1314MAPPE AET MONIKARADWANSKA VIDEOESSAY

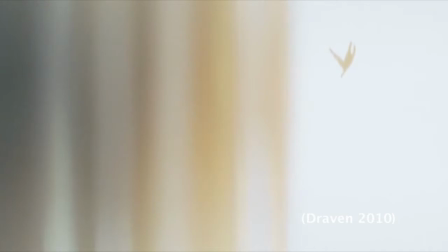4:23 Shock cuts may thrust us out of darkness into the light. This type of shock cut is called the flash cut.
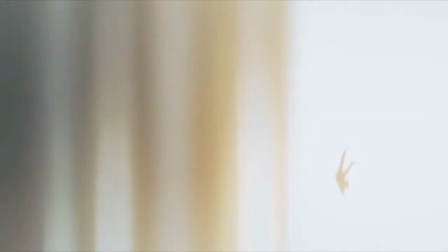4:29 The flash cut is a sudden burst of imagery using white light or other glowing light, used to shock and confuse the audience. A very good example of the flash cut comes at the very beginning of the Texas Chainsaw Massacre.
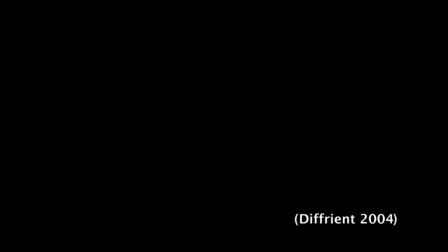4:42 The audience can see a black screen that is suddenly scratched by a flash of white light that reveals the rotting corpse.
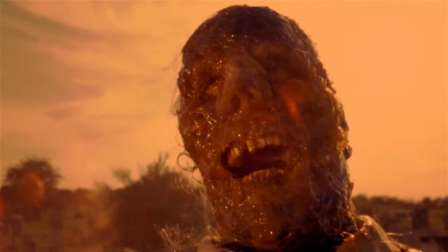4:49 This disruption of the mise-en-scene makes the spectator unnerved since the very beginning of the movie.
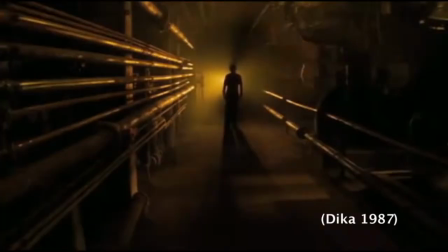4:57 I want to play a game.
Vera Dicker notes that the narrative structure of the slasher films follows a strict pattern,
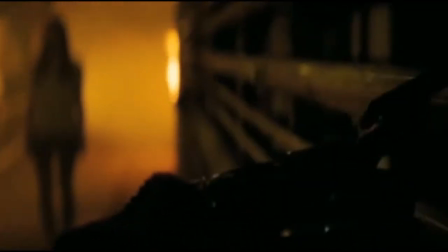5:05 to such extent that the editing structure of those films can also be described as stylistically formulaic.
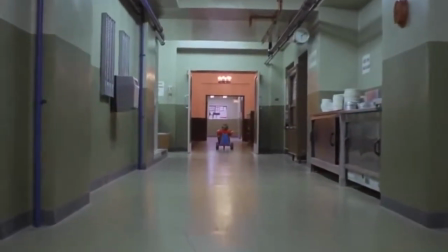5:12 Its repetition of editing patterns can especially be noticed when regarding the shot duration.
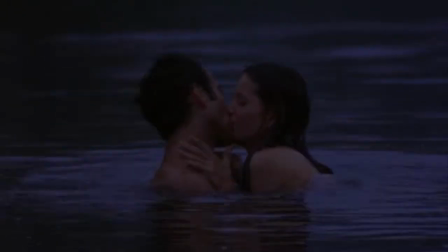5:17 The opening sequences, the stalk scenes, as well as sex and nudity scenes, are the slowest edited sections in those films.
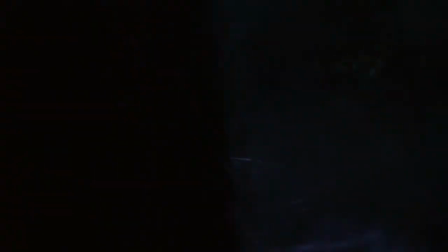5:25 The editor would choose either long, short, or medium shot to edit the scene.
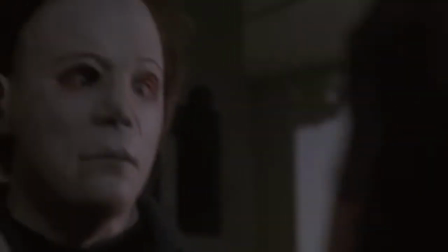5:29 The scenes of heightened tension and actual violence are the sections edited most quickly.
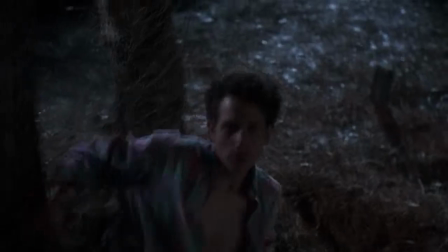5:35 To intensify the emotional response even more, those scenes are edited by using close-ups,
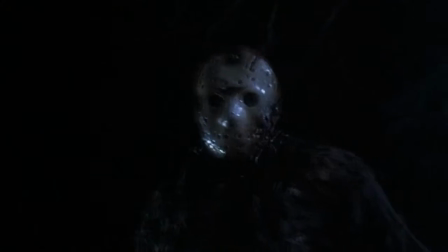5:40 point-of-view shots, shot reverse shots, and cutaways to the objects.
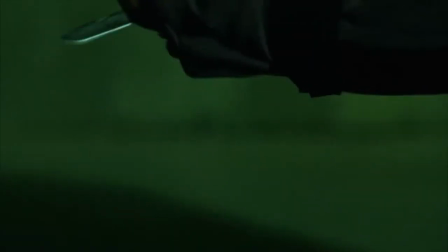5:45 The research made by Nick Redfern shows that the changes in the dominant editing
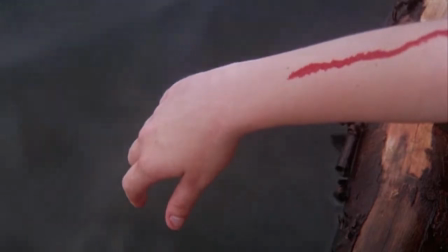5:50 patterns are consistently associated with large differences in the mood of the film. In slasher films,
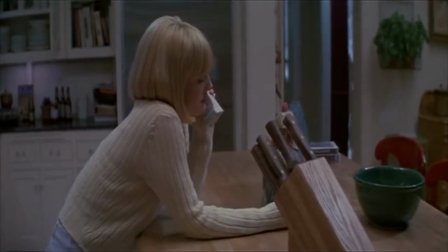5:57 the slower edited sequences function to create a sense of suspense for the viewer by contrasting the fearful context with neutral visual scenes.
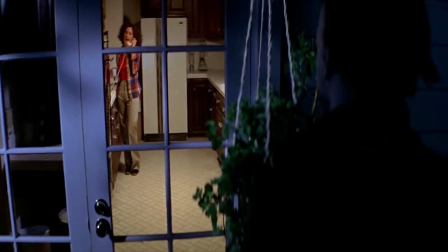6:05 For example, in the movie Halloween, we watch character Annie perform a number of ordinary tasks,
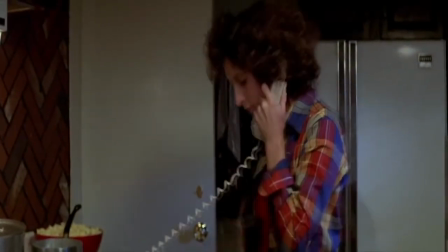6:11 such as making popcorn and using the washing machine, when the killer observes her on several occasions.
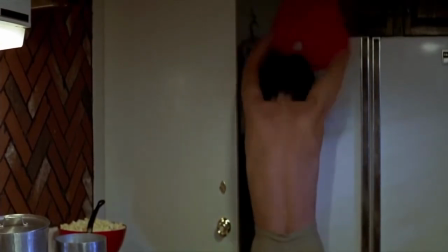6:16 The stalking sequences, known also as the pursuit, builds up in the audience the emotion of tension, suspense, and expectation.
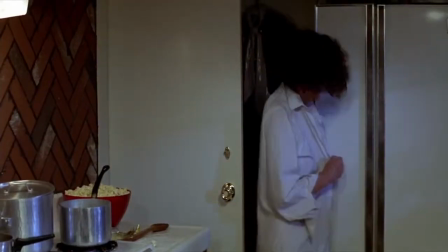6:24 Furthermore, the use of slow editing patterns at this point in the film de-accentuates the action,
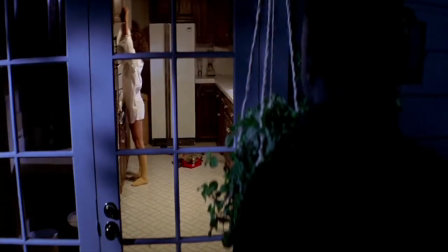6:29 so like in the movie Halloween, the killer's threat to Annie is created in the viewer's head, rather than shown on the screen.
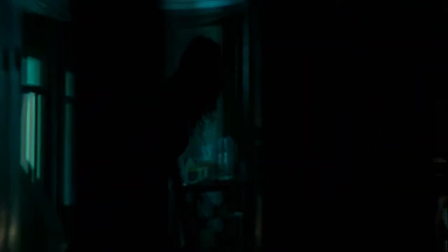6:38 Overlapping edits and slow-motion techniques can act in aesthetically similar ways, as they prolong suspense by extending screen time before a horrific event.
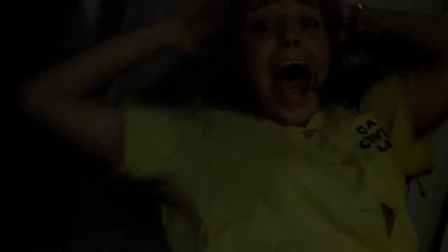6:46 The audience knows what is coming and wants to get it over with, but the slow-motion effect denies audience a quick escape, increasing their anxiety.
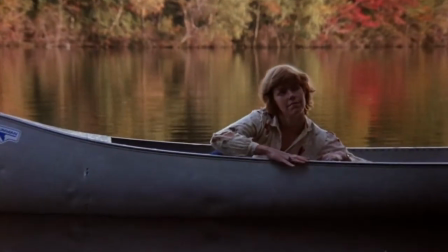6:55 In the movie Friday the 13th Part 2, we can see 3 slow-motion scenes.
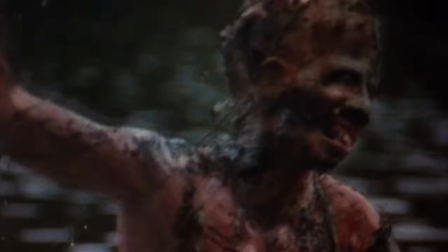7:00 The last one is also the last scary shock punch of the movie.
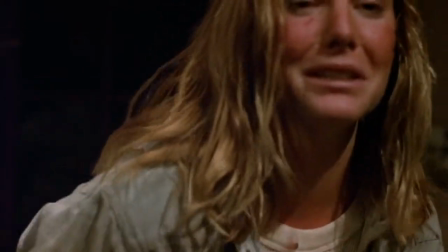7:07 After the ultimate slash between the final girl, Ginny, and the killer, Jason, she and Paul retreat to the safety of the cabin.
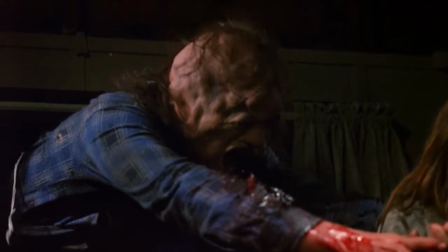7:16 The shot cut of Jason leaping through the window is followed by the medium shot and close-up, in slow motion, of Jason grabbing and pulling Ginny to the ground.
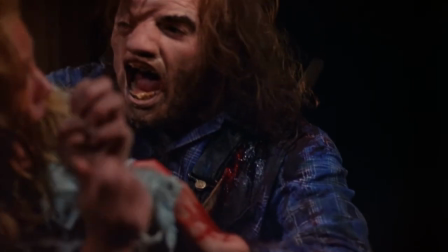7:25 Then the shot freezes and dissolves to white.
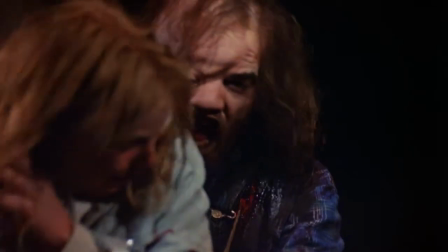7:28 Aside from extending the horror of the final attack, the slow motion lends a hauntingly surreal tone to Jason's final attack.
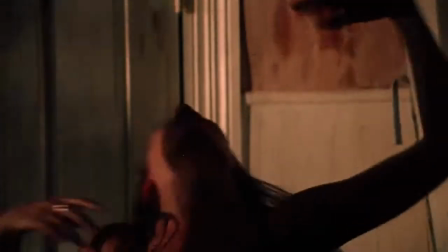7:37 As opposed to prolonging the anxiety and suspense, the quick cuts in horror movies are used to frighten the viewer.
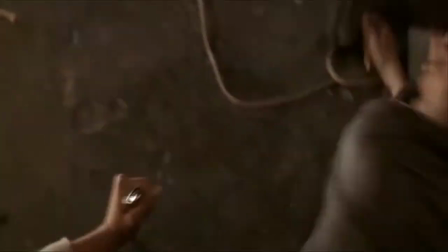7:44 Wang and Cheong noted in their research that the shot duration affects the scene tempo,
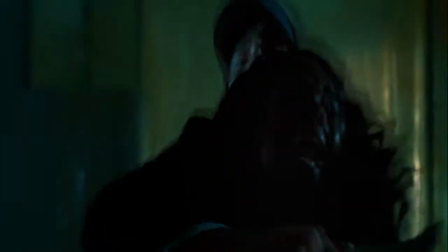7:49 and that shorter takes increase the emotional complexity of the scene.
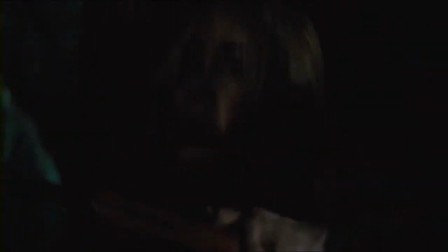7:53 This observation is certainly relevant when considering slasher movies, where the most emotionally intense, physically violent scenes are rapidly cut.
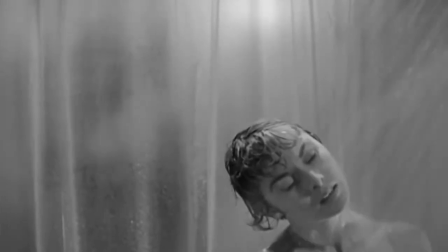8:02 The classic example of quick cutting for fear is a shower scene in Alfred Hitchcock's Psycho.
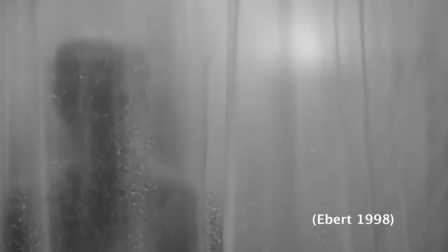8:08 The shower scene is considered as the most effective slashing in movie history.
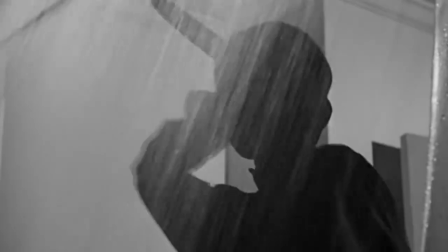8:13 In less than 1 minute, we witness a combination of at least 50 shots in relation to the sound of a knife slashing against skin.
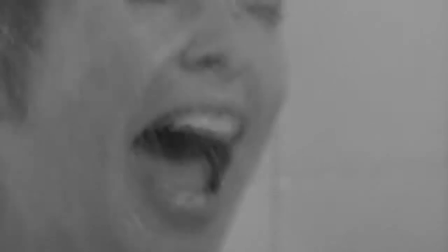8:20 However, what's more interesting is the fact that we never actually see the knife enter the woman's flesh,
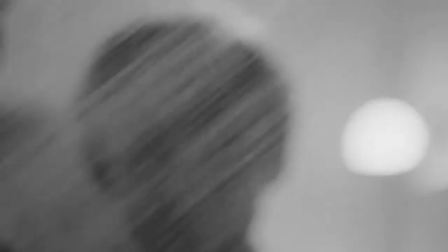8:25 yet we're convinced we do through the sight of stabbing, hand motion, sound effects, the musical score,
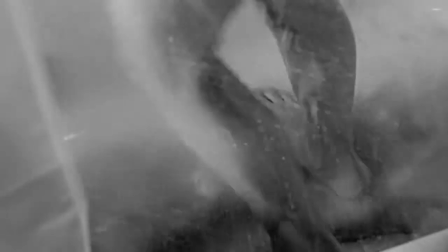8:32 and fast cutting and right juxtaposition of the shots.
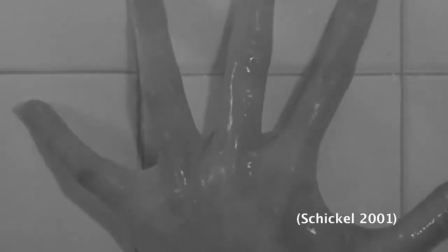8:35 Hitchcock referred to this technique as transferring the menace from the screen into the mind of the audience.
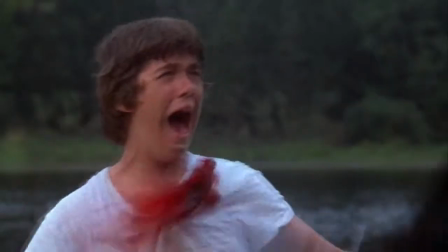8:43 The Psycho montage technique was adopted in later slasher films, especially encountered in scenes of violence and brutality.
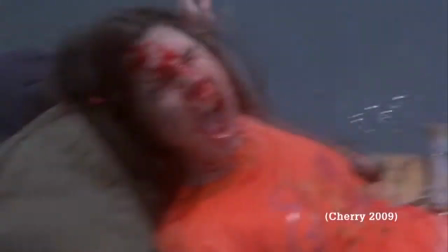8:50 However, the brutality of the scene and level of showing pain and torture inflicted on victims significantly increased.
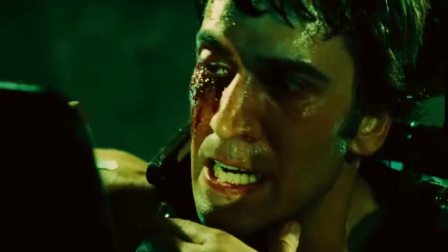8:58 The combination of quick cuts, extreme close-ups,
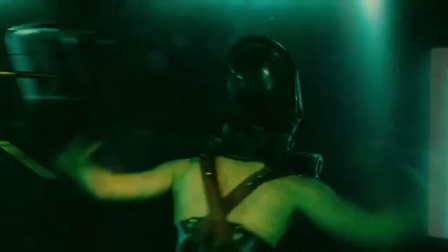9:00 and jump cuts is what makes the torture games scenes from Saw film series so effective and intense.
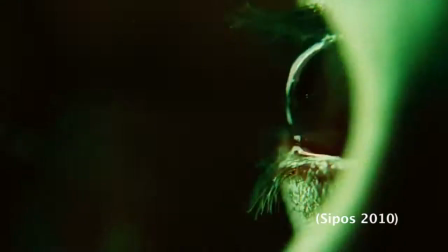9:07 The jump cuts jolt viewers, compelling them to pay closer attention.
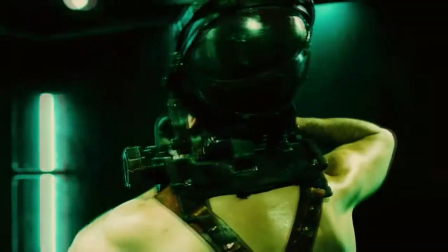9:12 They also energize the scene by implying the sense of danger, chaos, excitement, and the surreal, hurried passage of time.
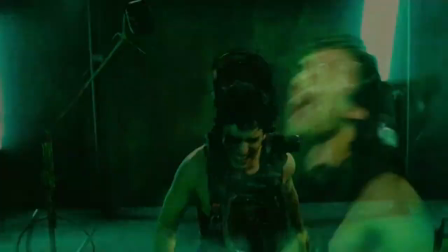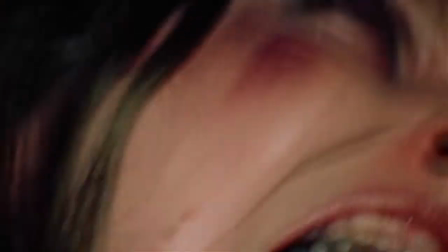9:26 The other fast-tempo editing technique used in horror slasher films is called a staggered zoom.
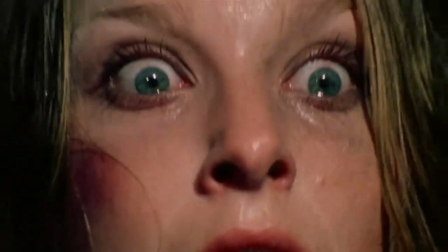9:31 It's used to emphasize the shocking event. The image is shown in a succession of brief shots framed even tighter, even closer.
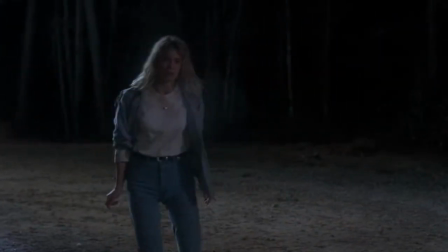9:40 Usually the sequence starts with the long shot, to change to a medium shot and end with the close-up.
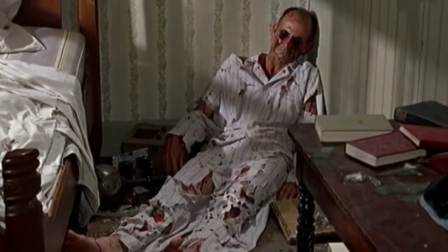9:45 Sometimes it can be presented as a series of freeze frames.
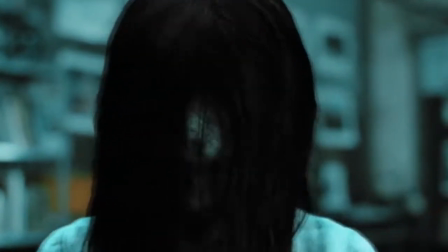9:49 This effect is achieved by using broken, jarring jump cuts, rather than a smooth zoom or dollying.
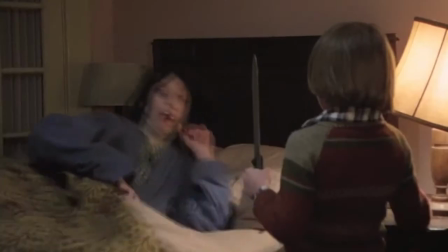9:57 Red rum! Red rum! Red rum!
Another cinematic theme that has been repeatedly used in slasher films is a build-up of false expectation.
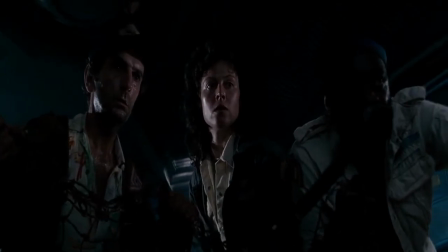10:06 The false startle, also known as the tap on the shoulder routine, is an editing technique most commonly used to mislead the audience.
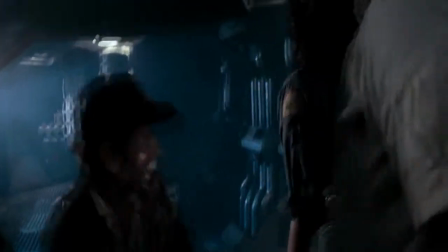10:17 After the revelation that the build-up of tension was a bluff, the viewer experiences a moment of respite in the tension,
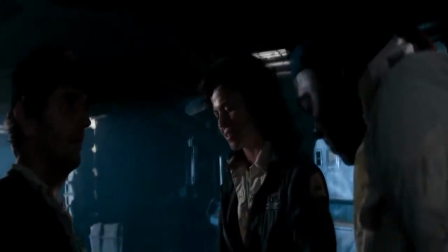10:23 and it is at this point that the next shot cut will provide an effective jump.
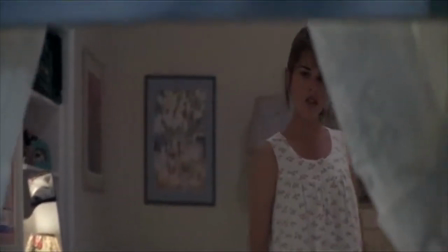10:28 The modern example of slasher films, such as Scream series and I Know What You Did Last Summer,
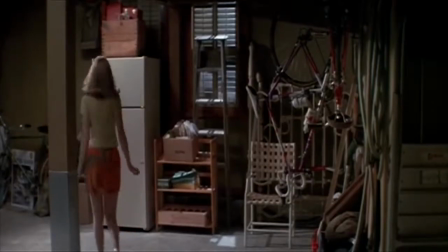10:34 are filled with the false startle sequences. For example, in the party scene in Scream, when Tatum is getting beers from the basement,
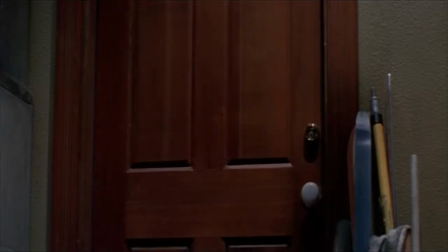10:43 we see the basement door slowly closing behind her, what is followed by the long zooming shot on Tatum.
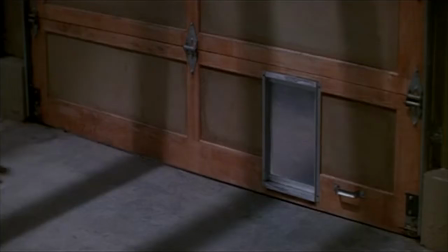10:50 Then there is a quick close-up to falling tools. Those shots suggest the presence of a killer in the room.
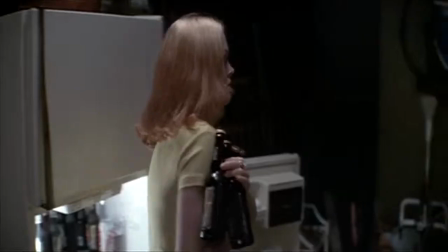10:56 However, the next shot reveals that it was a cat which made the noise.
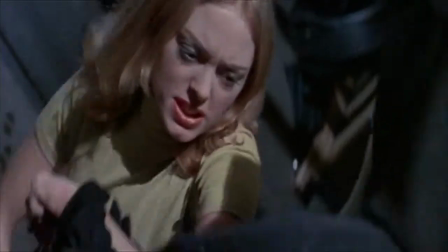11:00 After the brief moment of relief, viewers witness the real killer attack, which makes them feel more tense.
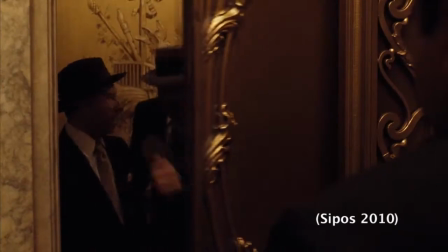11:07 Editors of horror films will also make good use of parallel editing techniques in order to create the false expectation effect.
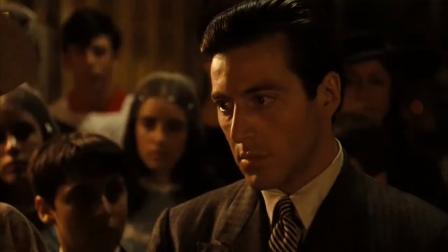11:14 The classical parallel editing normally cross-cuts mini-stories, brief events,
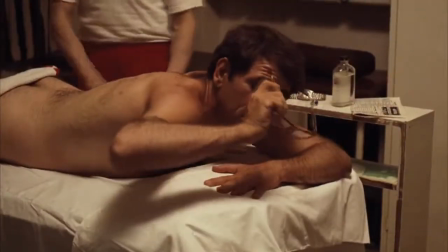11:19 with the beginning, middle, and end that are dramatically or thematically connected.
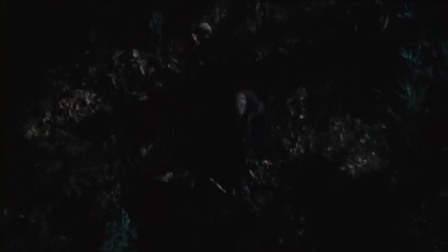11:25 In horror movies, the intercutting is used to both mislead the audience and to create suspense.
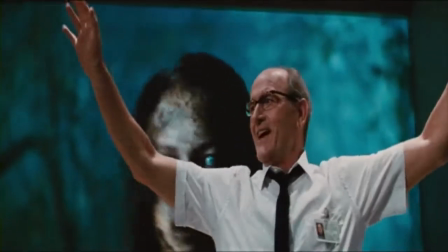11:31 The editor can steer the audience in one direction by intercutting with another scene, leading up to false expectation.
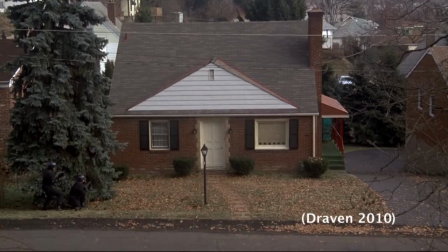11:38 One of the best examples of false expectation editing through parallel editing is the scene from The Silence of the Lambs,
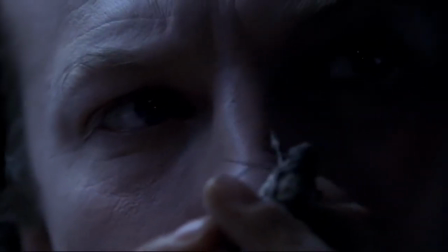11:45 when the FBI gets the hot tip on the trail of serial killer Buffalo Bill.
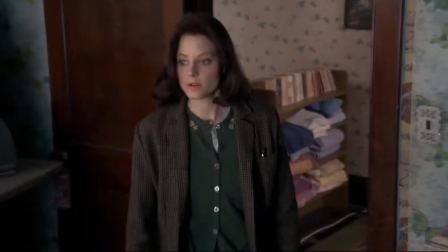11:50 When FBI agents are surrounding the house of the suspect, the main character, Clarice Starling, is doing a routine investigation.
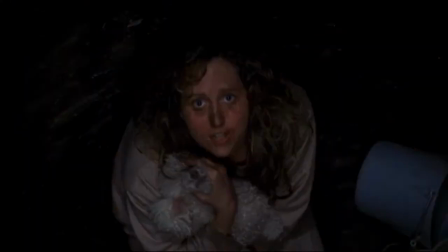11:58 The narrative also intercut with Buffalo Bill torturing his victim in the hole.
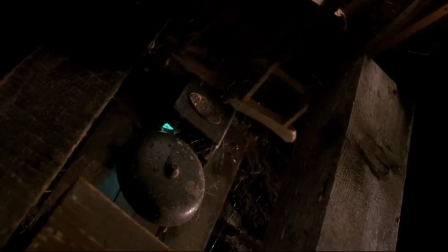12:04 An FBI agent rings the doorbell. There is a cut to Buffalo Bill's basement and he hears the bell.
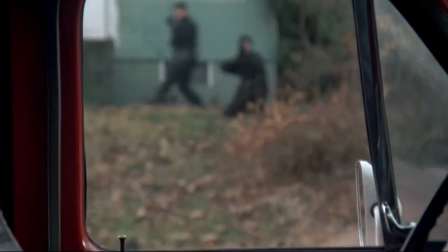12:09 We think the FBI squad will take him, but instead he opens the door and it's Clarice.
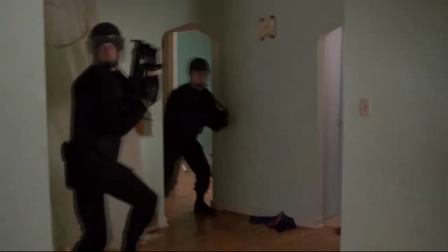12:15 The FBI squad arrived at the wrong house.
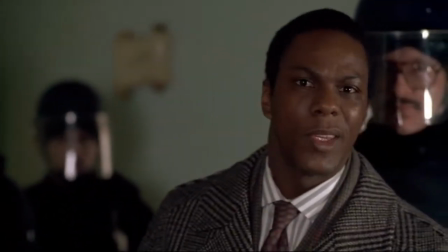12:17 The tension builds up at this point of the movie as the audience realise that the main hero is now on her own in the killer's lair.
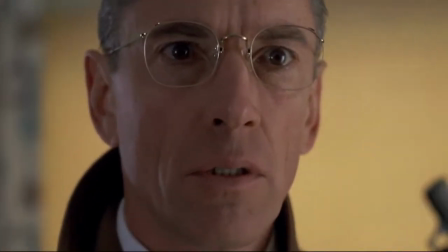12:30 Clarice.